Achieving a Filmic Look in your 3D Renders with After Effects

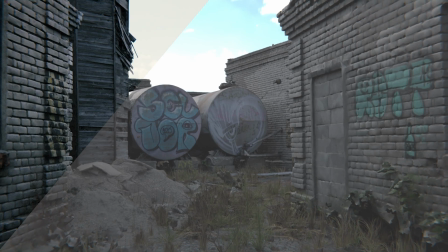Yo, what's going on, guys? I'm Mike, and I'm back in After Effects here.
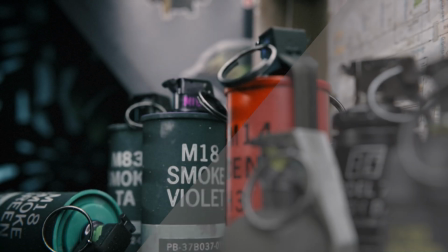And today I'm going to be talking about how I sort of color grade my renders from Blender.
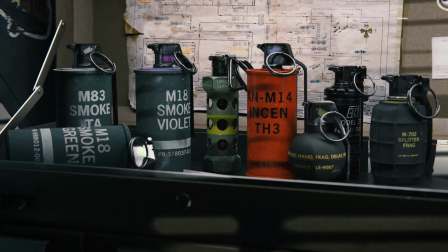I like to do this in After Effects. You could do this in DaVinci Resolve.
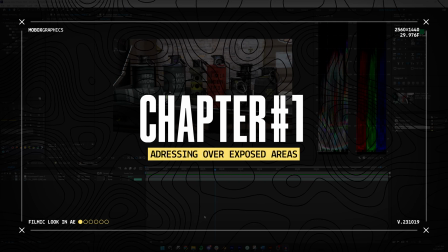Most of the things are going to be fairly similar. So the first thing I do, kind of even before I even enter After Effects, is I render everything in 32-bit EXR.
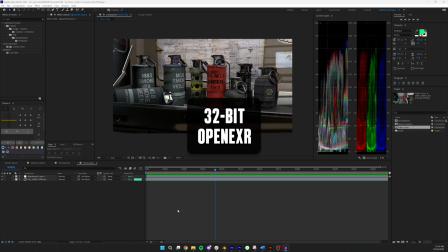So what that's going to do is it's going to give me way more dynamic range to play with in terms of the overbright areas as well as in the shadows.
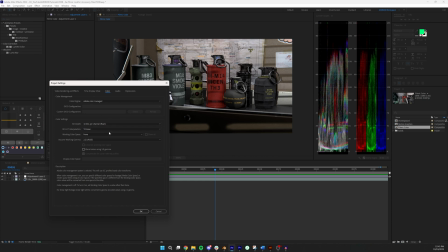So in my project settings here, I'm using 32-bit float, no color space, and 2.2 gamma. First things first is I like to look at the overbright parts. And in this scene, there really aren't many that jump out at me.
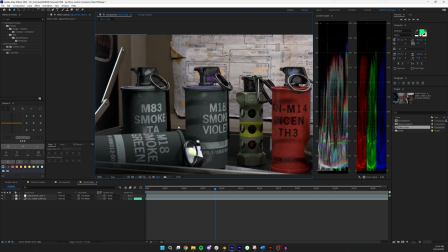The first one I see is like kind of here, and then there might be some on this.
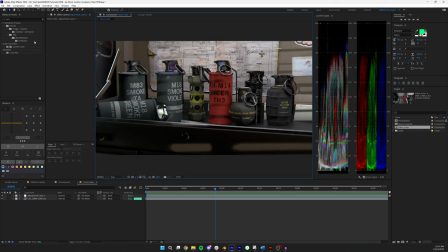So the first thing that I do generally, if nothing's obvious, is I search for an overbrightness. And I drop that onto an adjustment layer on top. And yeah, so I could see that this part is a bit overbright.
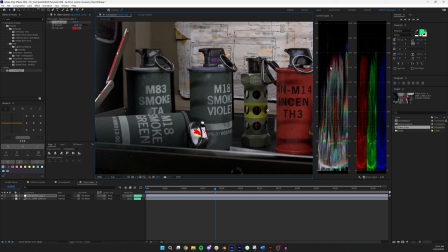It's outside of our 8-bit 100 nit sort of container here.
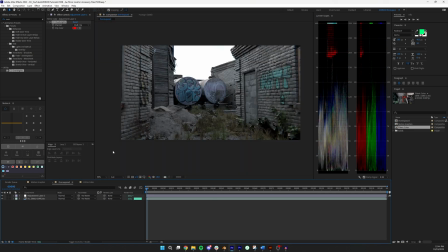So I'm gonna open up one that's like way overbright, and it's this one.
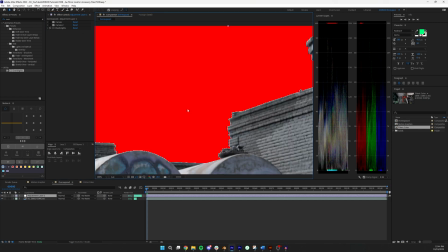So if I turn on the overbrightness, you could see here that the entire sky is completely overblown.
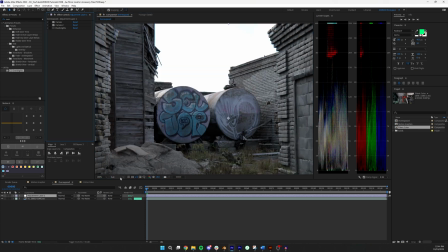And you know, for some shots, that is completely reasonable.
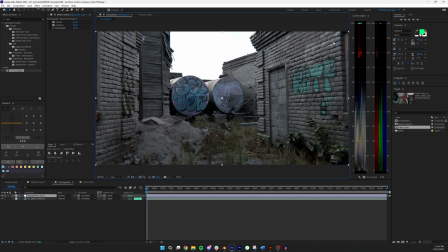So depending on your exposure and the detail that you wanna show, it's reasonable that the sky might be completely blown out like this.
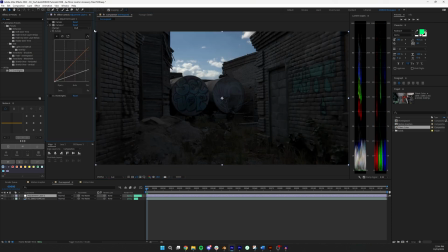However, if I add this curves adjustment, and you can see here that I basically just
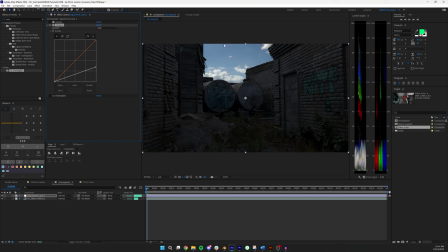lowered the brightness down, you can see that there's all this detail in the sky that's baked into that EXR that we're actually losing. So I wanna pull a little bit of that out. I still want it to be highly exposed. It's of course the sky.
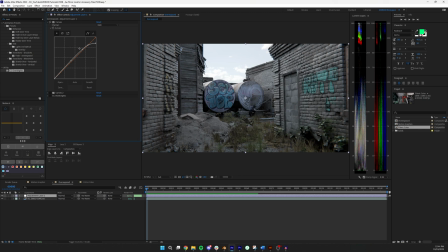So I went ahead and added another curves adjustment here, and I just added a bit of an off ramp here at the very top. And what that does is it gives me some of that detail back in the sky. While also, if I toggle this back and forth, it doesn't really do much to the rest of my scene.
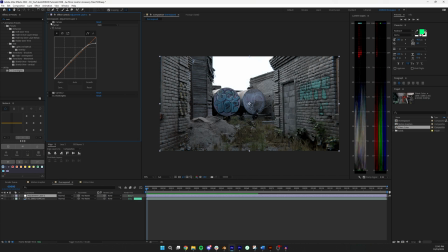But generally I do like to increase the brightness just a little bit. And you could see that sort of reflected here.
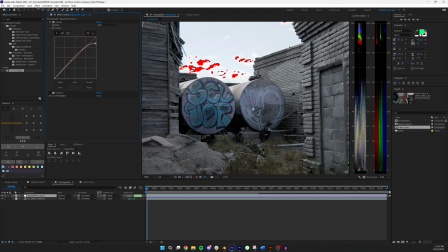With the over brightness on, you could sort of see that there are still some overexposed areas. And you know, you could adjust this to your heart's content.
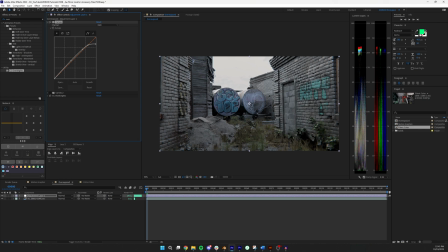I wouldn't go too overboard, because if you go too overboard, then the sky just sort of turns gray and it loses even more detail. So I definitely leave a few overexposed spots in the sky, and that looks pretty good.
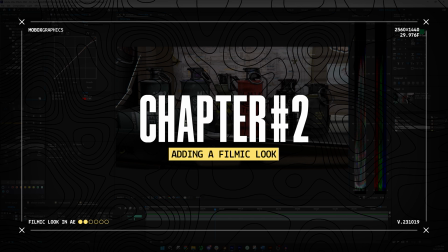Okay, so next up, I like to add my Lumetri color.
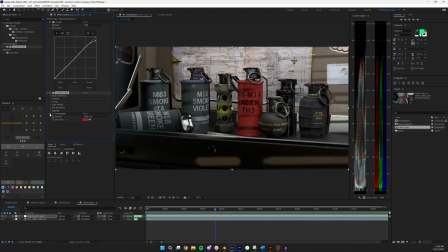So I'm gonna drop this after the curves, but before the overbrightness, just so I could see what my modifications do in terms of brightness.
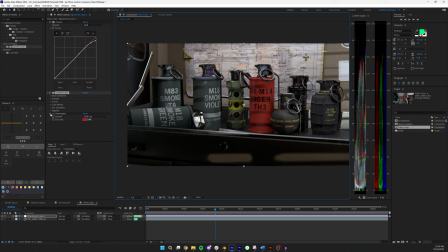Generally, I'm not gonna add too much brightness, if anything, so it usually could just be turned off. But there's really just a few things that I change in this Lumetri color, and I have run into a few sort of bugs.
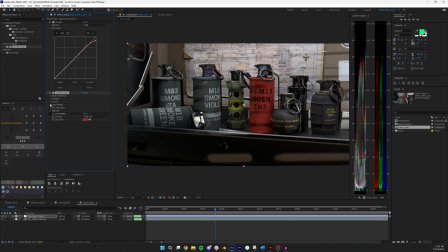So please bear with me here if this doesn't go perfectly. But the first thing I do is I go under creative, and I'm basically
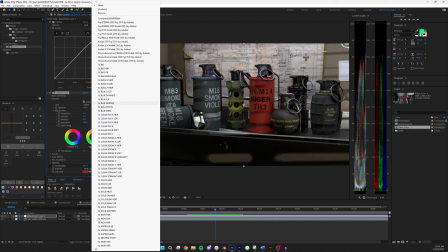looking for a particular look that suits my scene. So for me, I'm looking for something cooler. I'm looking for something that's a little bit more like 80s, 90s military type film. So I'm thinking like Full Metal Jacket and stuff like that.
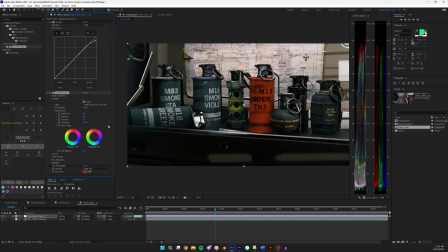So I just bounce between a few of these, and this one actually right off the bat is sort of meeting my needs. So it's generally darkening the scene, and it's bringing out a little bit of that like blue tint to it.
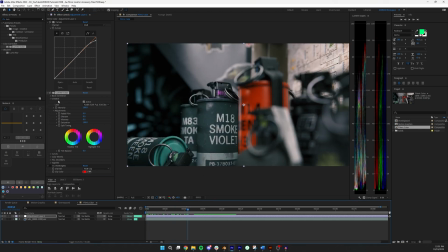So I actually really like what it did to the shadows here. And when I make this invisible and bring it back, you can see that it just adds a lot more character to the shot with just adding a simple creative look to the scene. You can adjust the intensity. I usually leave it at like, let's say 50, maybe 75, depending on which one I use.
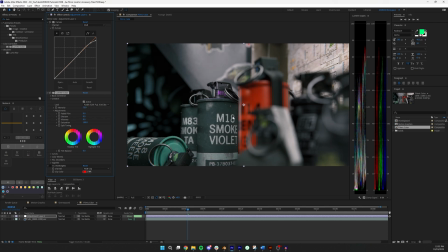And then from that point, I noticed that a lot of these looks, especially the ones that increase contrast, really jack up the saturation too. I don't know if it's like intentional or not, but like this looks extremely saturated.
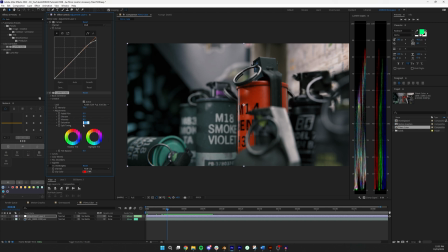So what I usually do is I come down to the saturation. I set it to like 90 or even sometimes 80. And I think that kind of like brings it a little bit back down to earth and gives it a little bit more of a washed out look,
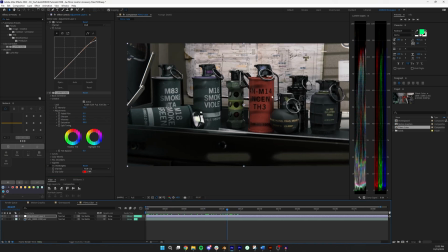but also something that's a little bit more authentic and filmic looking, in my opinion. The next thing I do here is I add a slight amount of vignette.
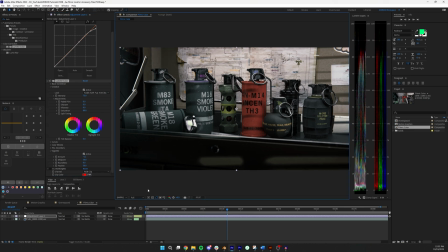So I do maybe minus 0.2 just to kind of focus the eye just a little bit more into the center of the composition.
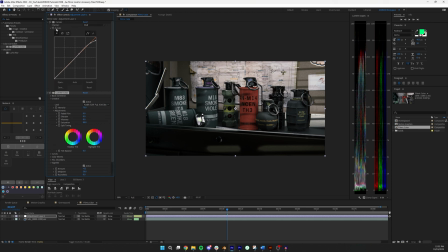And then again, this generally makes it a little bit darker. So I'll sometimes increase the brightness a bit there.
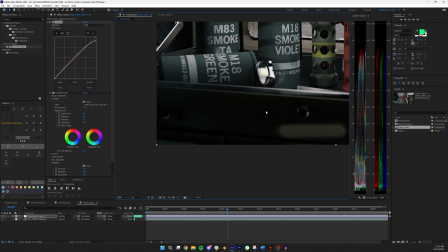And then also in these shadows, if I open up this Lumetri scopes,
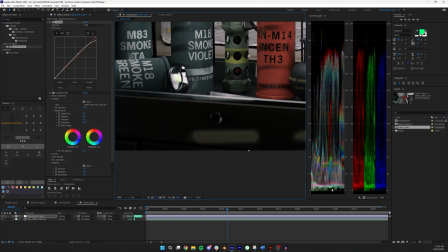you'll see that we're really hitting rock bottom in terms of zero black level in some areas. And so I'll add just a slight uplift in the blacks.
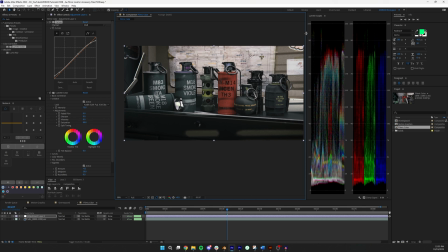And that again adds to a little bit of that like washed out filmic look.
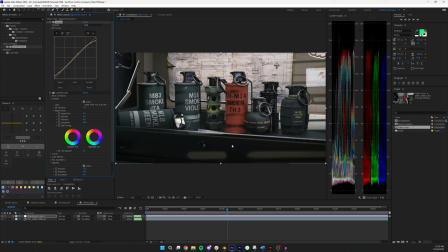So the general rule of thumb for getting a quote filmic look is to be between 10 and 90. So if this is, let's say, brightness, candelas, you don't want your black to be 100% black. You really want it to be about 10% black. And you don't want your brights to be 100% bright. You want them to be like around 90.
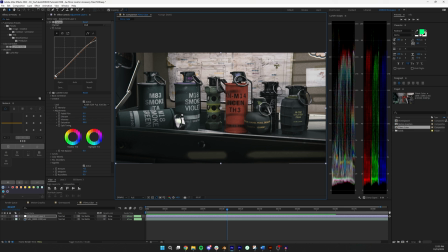I find, though, that trying to get it up to that 10% black, I find washes it out just a little bit too much. But for you, this might be kind of the filmic look that you're looking for.
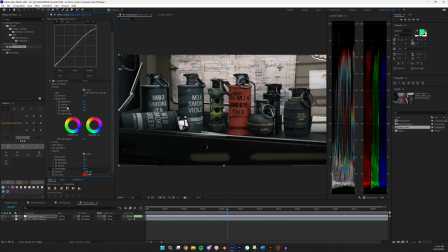And you could, of course, do this as well via the faded film, which will bring up that black a little bit. But I like to kind of adjust a little bit more by hand myself.
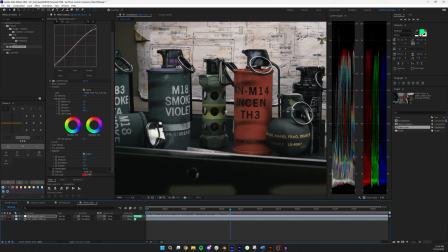So once I get the color that I like, which I do like that, I'm going to add a grain.
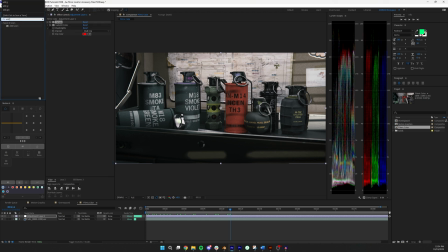So I'm just going to look for add grain, and I'm going to again put it just before the over brightness. And there's a few things that I like to change in here, but it's pretty simple and pretty self-explanatory. So first thing, viewing mode, I set this to final output just because looking at it in a little box,
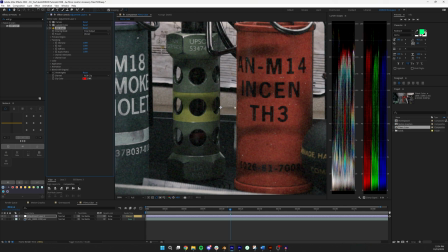grain acts differently on bright areas and dark areas. So I like to be able to see the entire image.
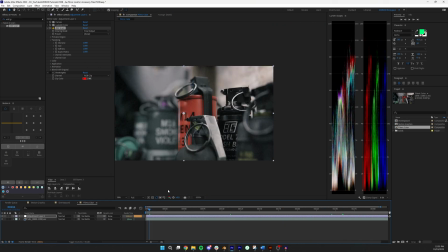And let's find a good scene that I think the film grain would be most apparent.
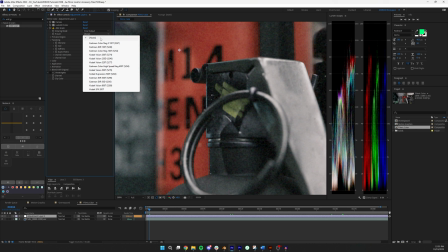So here's a good one. So for my preset, I always pick one of these presets. I don't leave it on none. The none is very like blobby in my opinion. I like these Kodak Vision ones, 200T, 250D, and 320T. I think that these offer really, really nice fine grain detail.
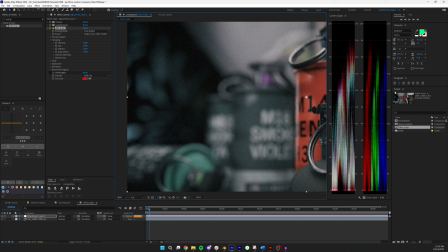And the next thing you'll notice is that it's applying this film grain sort of evenly across the entire screen, which isn't really the way film works. So under application, you want to change this to add, from add to film.
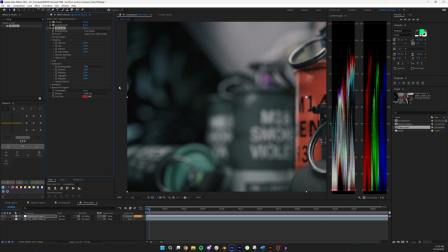And this is going to reduce the amount of grain a bit in the brighter areas and leaving it in the darker areas.
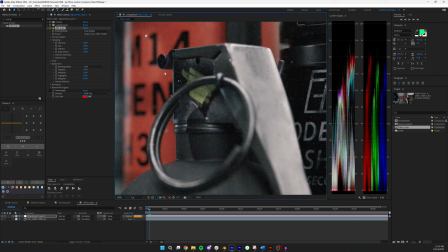So you can see that there's still a good amount of film grain, but it's not quite as like evenly distributed across the scene.
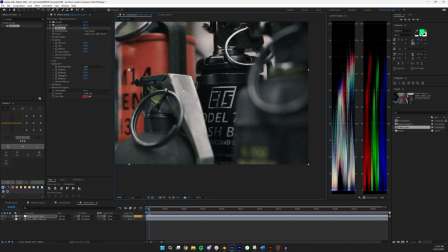And some of these will show it more so than others, but generally you're going to get a little bit more film grain in those darker areas.
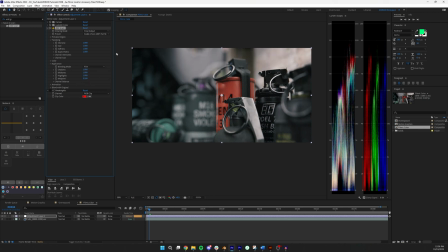So also, this is really annoying, but when you change some of these settings,
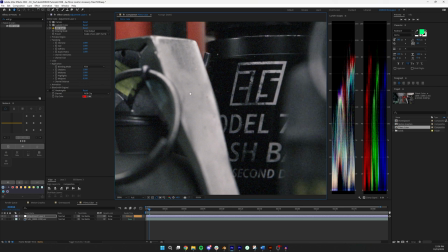this blend mode sometimes flips back to add, and it's really annoying.
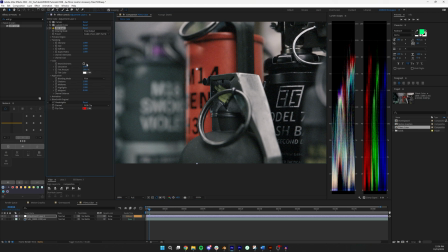So last thing I like to change here is the color. So I'll drop down the color, and I like to do monochromatic.
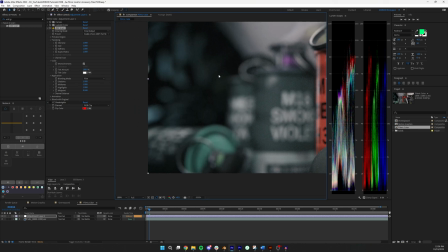I think that the grain just looks a little bit more natural, in my opinion.
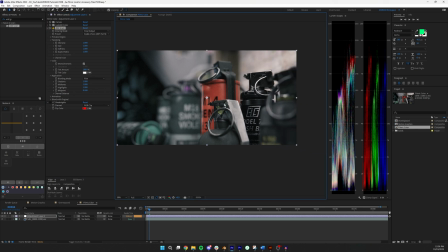And also it kind of like numbs it a little bit, which I think is important.